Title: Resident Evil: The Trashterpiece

I don't like this kind of editing because it's like bayhem half the time.
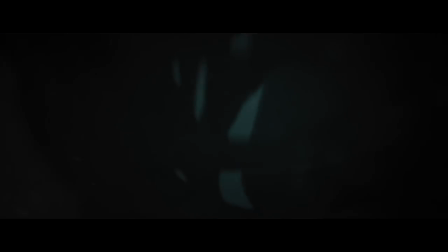You can't see what's happening and the editing is all doing the work rather than the actors when it comes to the fight scenes.
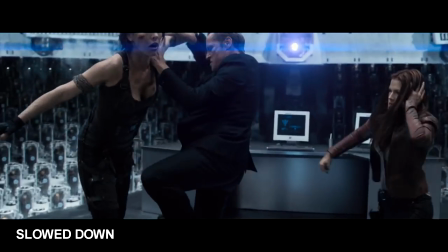Literally single frames are spliced together creating this disorienting impact. These fractioned shots exist subconsciously in your mind even if you don't recognize them.
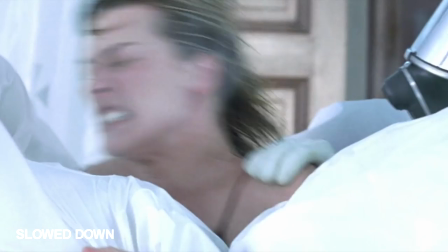Certain times in the first film, Anderson subliminally does this, and
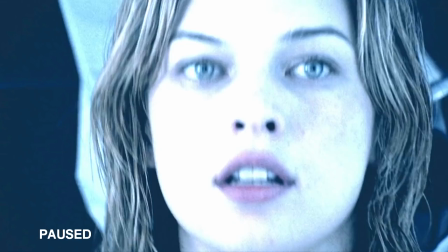in later films, it's just a progression on this hallmark of his films,
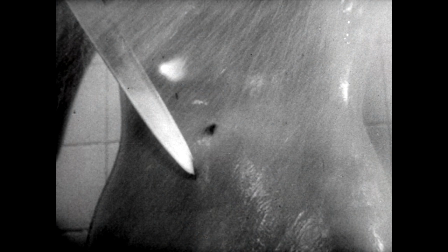like Anderson trying to recreate the shower scene in Psycho, where the impact is implied rather than seen.
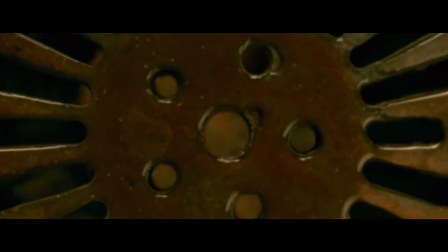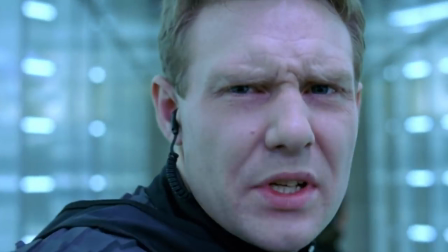Paul Anderson doesn't have a whole lot of restraint as an action film director, sometimes this approach works wonders,
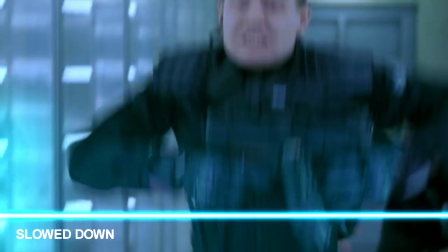like the lasers in the first film,
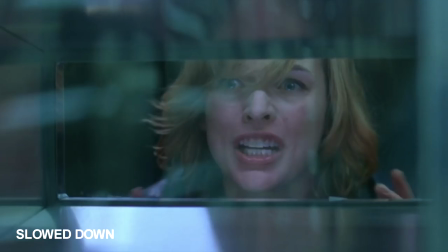as again it's done with a lot of editing splices and it fits well because people are literally being cut into pieces,
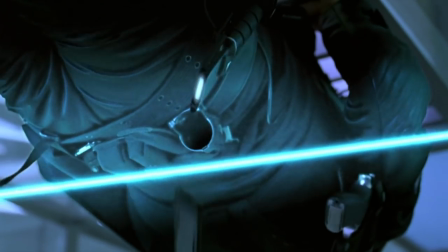that it feels like you're inside the corridor with them.
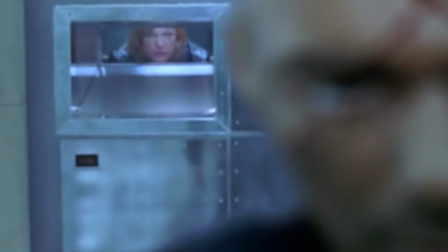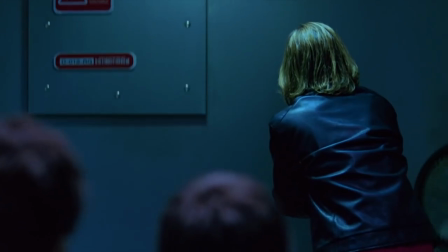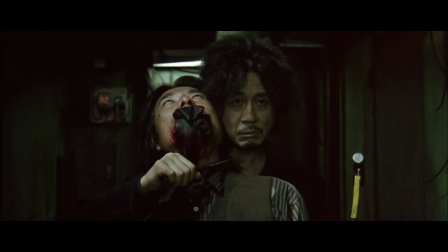What I'm saying is you won't see traditional action in his films, you get the advanced attention span.
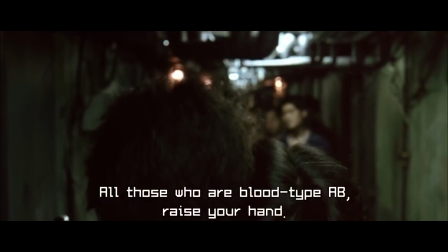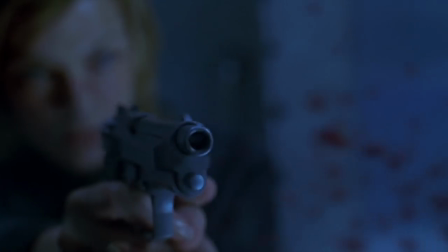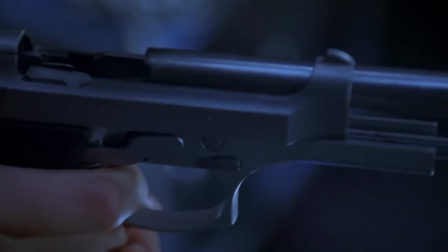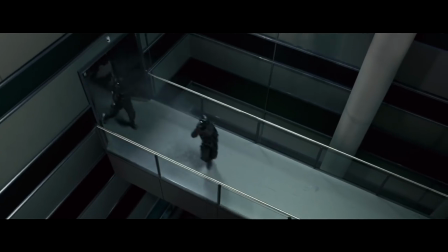Heavily stylized hallmarks, Paul Anderson will adapt with his subverted video game adaptions.
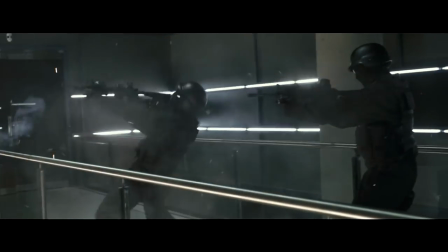Style aside, there is a subtle art to purest approach,
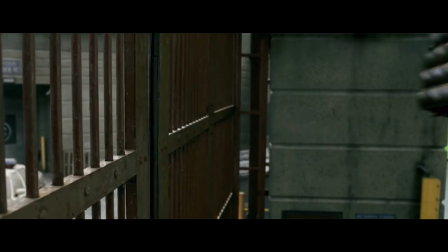lingering on a certain shot before prematurely moving forward, or just plain reverting to flashbacks.
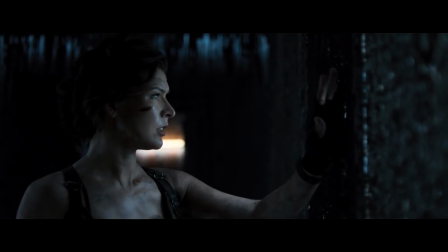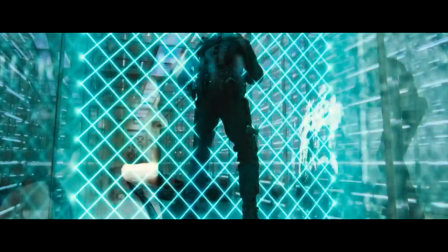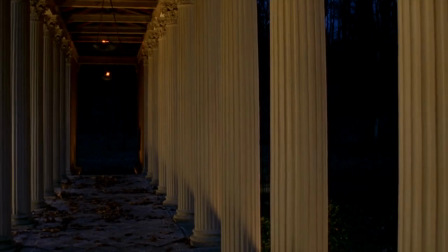It's one of the biggest faults with the Resident Evil franchise,
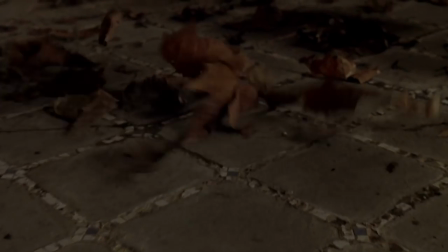as it does not take itself seriously on the surface, a single moment like this one can work wonders,
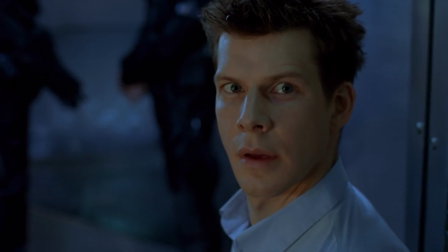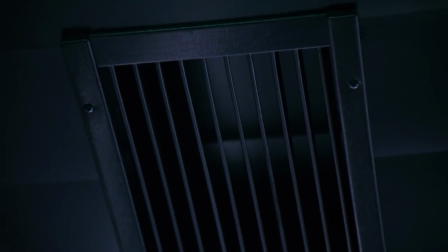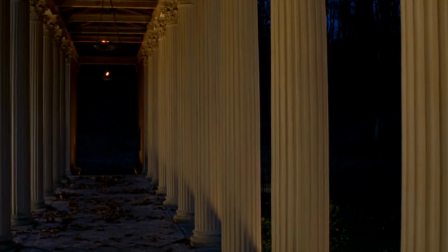like when it did with Alice walking through an empty house.
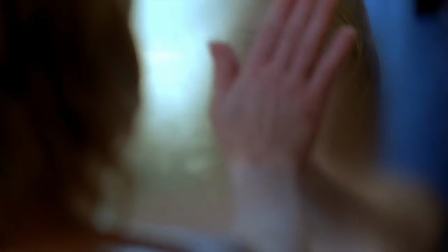Resident Evil is not very memorable and I think that's due to its relentless pacing,
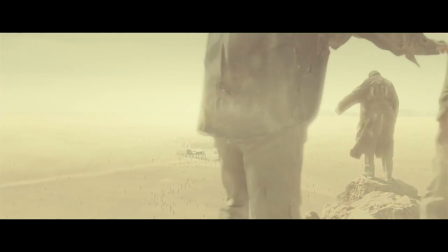as the stories are all kinds of lazy writing stuck together with
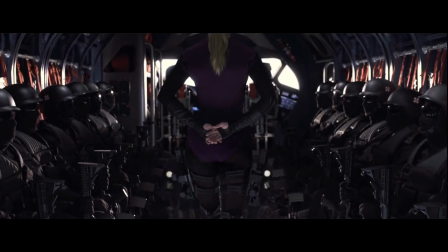superglue plot devices and twists which is why I'm not going to try and make sense of the story.
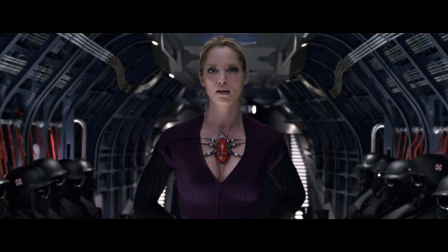This is one of the defining aspects of the Trashter piece.
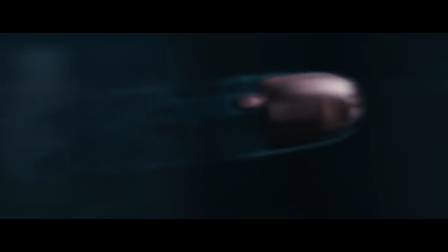You watch for pure entertainment value, not its slim story that is regurgitated five different times.
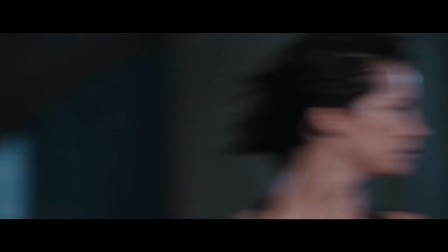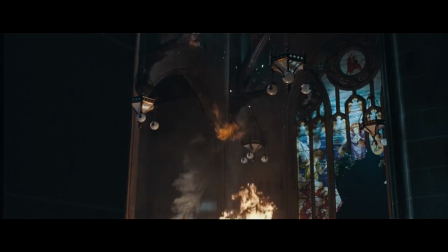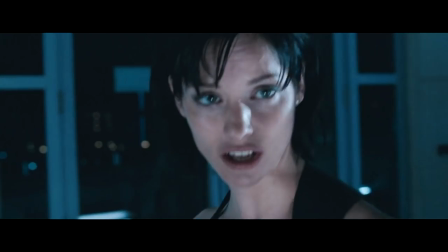Watching Resident Evil 2 Apocalypse, you really see how hard it is to do what Paul Anderson does.
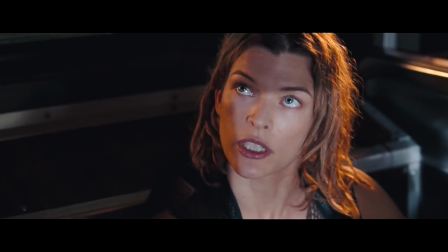The second film was obviously a reaction to the fans' outcry, with the first film because they did not get the video game adaption they were expecting.
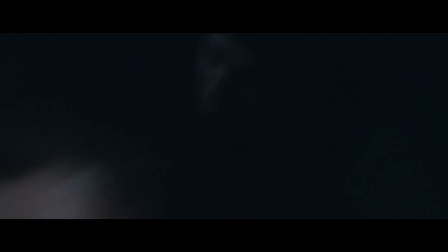What do you mean by sanitized?
In Resident Evil 2 the camera is settled and frankly boring in comparison.
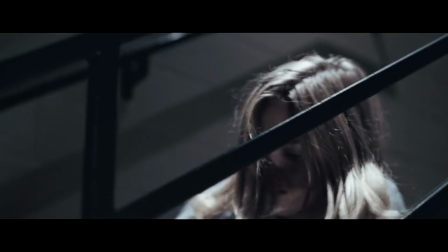Instead of hitting with the kinetic energy of the first film it slows it down.
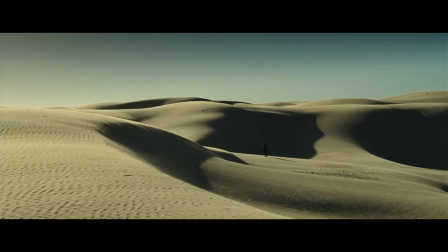You can see what you take for granted with Paul Anderson because he makes it look easy when someone else directs his scripts.